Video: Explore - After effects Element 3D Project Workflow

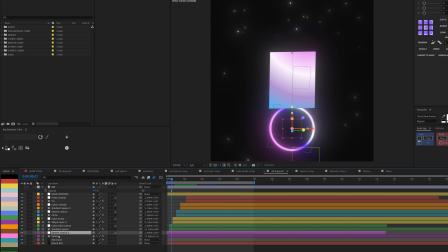748s
All I needed to do was just, I parented it to a control, the null control. So let me just zoom in some more. And then aside from that, I also animated the gradient itself.
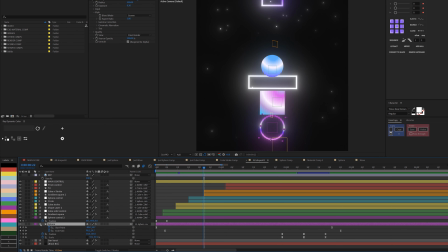758s
Can you see that it's actually going around? And you do that by animating the start point and end point.
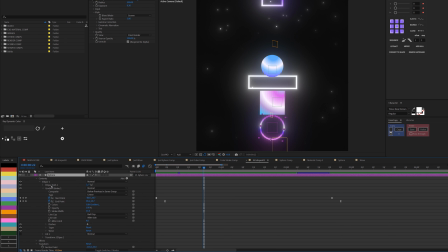763s
So let me quickly open that up for you. When you open up your ellipse, you see the property, the gradient stroke.
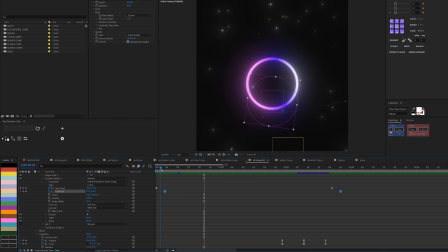769s
So I actually animated the start point and the end point so that it will just go according to the animation, right? As it's scaling down, it's also rotating in that manner.
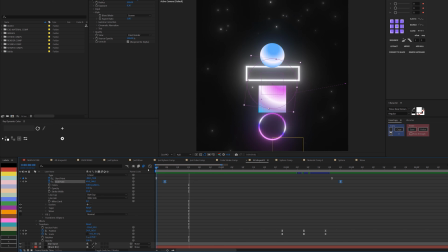780s
Then aside from that, of course, the positioning, and I have a little bit of some, will I say, scale down as well. At this point, you can see that this pushes up. So instead of me having the scale really aligned, I just uncheck the X and Y axis of the scale and actually have that stretch of the scale.
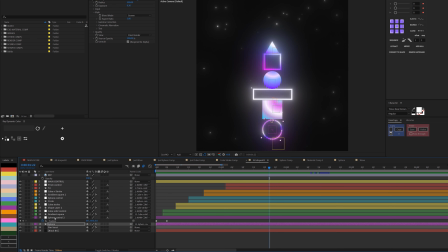799s
So that's how I get to achieve this circle stroke there. And of course, I actually attach null to this for the position or the positioning when it's coming down. And practically that's what I did for everything. So this is now gradient field.
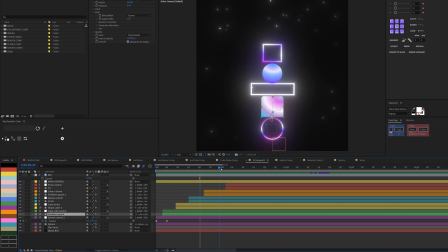813s
This was just a white stroke, then a gradient ellipse as well, gradient square, gradient triangle. So I just have it coming down. So let me show you maybe the ease, see if that would interest you.
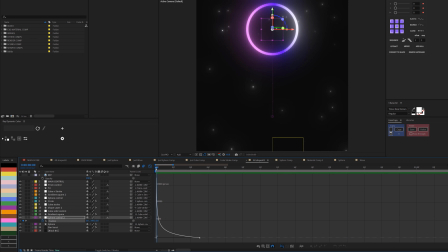828s
So this is the ease I've been using. So it's coming from the fastest point and then slow it down towards the end.
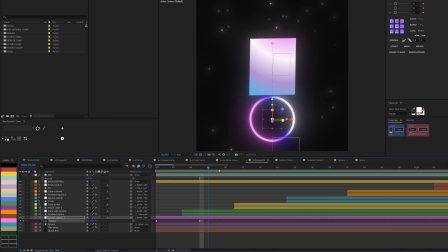834s
That's basically the idea.
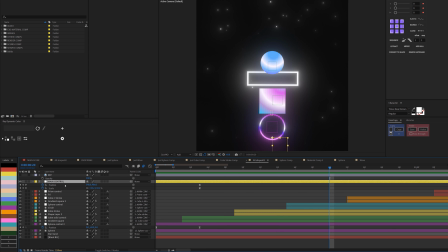835s
So it's just coming down, everything coming down, and of course attach everything to a null where it's just scale and position them down. And then at this point where it's scaling down, I needed it to just push up, more like an anticipation for the next animation.
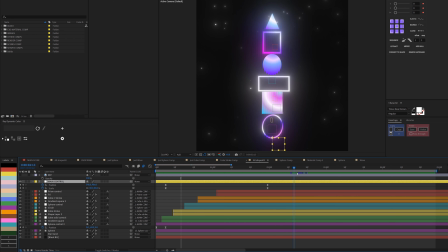852s
So if you notice, it goes up and then it stops here.
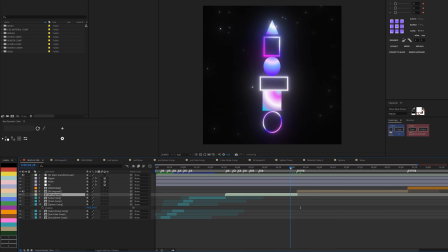856s
And if I go back to the scene, at the point where it stops, this takes over, right?
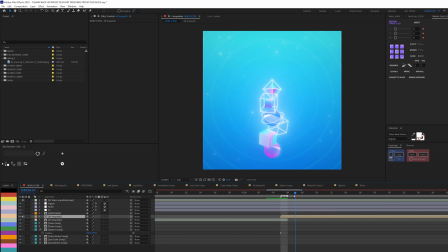862s
So the reason why I have this that makes it look so cool was because I actually have something here that I did.
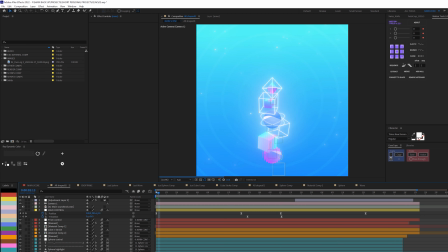869s
So let me open this up. From here you see this, but then I actually had motion blur to this. I know that a lot of people say, oh, don't use motion blur. And I would say use it when necessary, right? For me, I feel like this motion blur towards the beginning makes this transition really look cool.
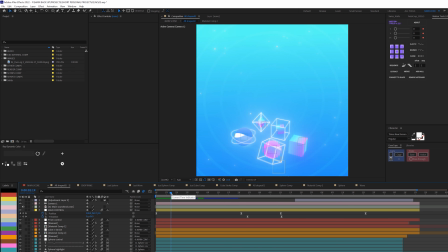886s
So I used it, but I would advise don't use too much motion blur in your animation, makes you look amateur. But for me, I needed to use it because this point makes it really look good and set the illusion of the transition, the smooth transition. So Yeah, you can see that this is the position of where it is. So let me uncheck this.
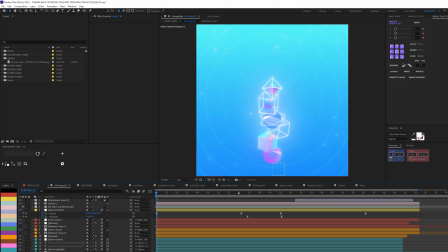903s
So this is the position where I want it to start animating from, and I've actually done some experiments. That's why I actually have all of this adjusted. So at this point, what I did was to take a snapshot of this, right, and then come here
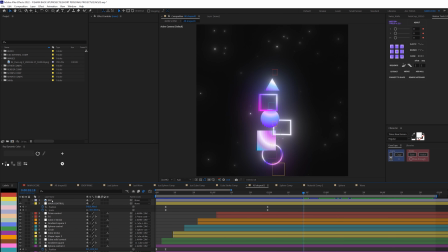919s
and put this is the reference snapshot and activate it. I have this one here, so I needed to know how I should go from here, how the animation should go smoothly from here. So I just made sure that after the anticipation, then adjusted the animation to where it will be at that position.
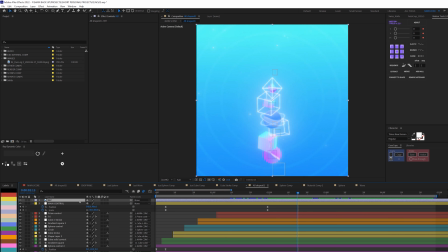938s
So if I activate my reference and reduce the opacity a little bit,
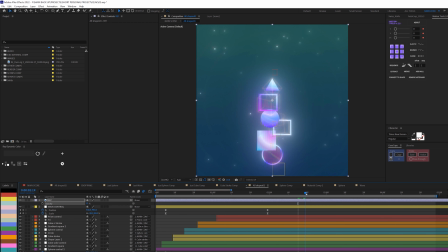942s
I was able to make sure that this cuts perfectly to where I want it to be.
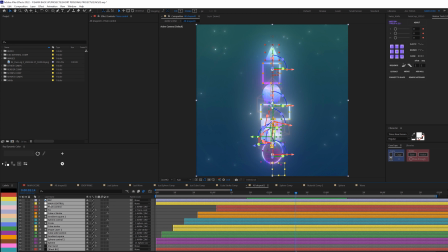947s
So I also made sure, so let me highlight all of this, right, and press U, that when they're all going down,
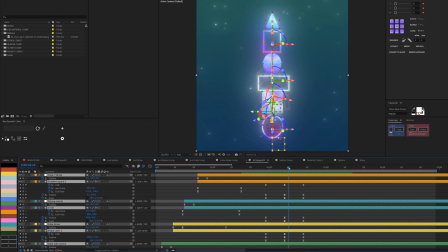953s
you can see this is the shape itself and the control that it lands here.
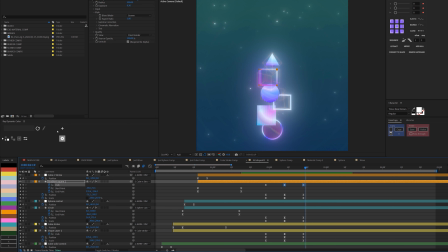958s
And if you check my ease, let me just open one of the ease so you can see the kind of ease I'm using. So can you see that towards the end, it's at the fastest. So that's what to sell that match cut transition. So that's basically how I get to achieve that smooth transition.
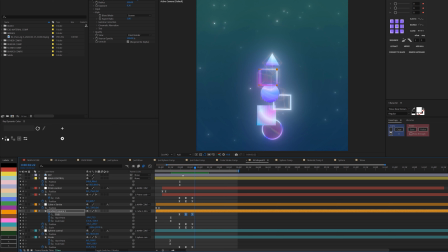974s
Okay, so the major takeaway is take a picture reference of the next scene you are trying to do, or maybe you do it before anyone that comes first, that's fine, but you can always take a picture reference of the position of the next scene and then try and have a match cut animation
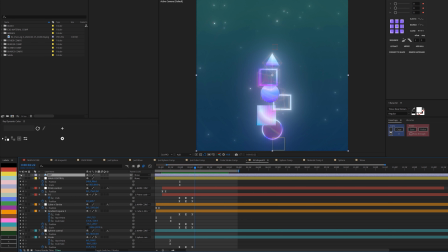990s
that goes straight to it. So that's the whole point of this. So I'll deactivate this and then we'll go to the next scene now.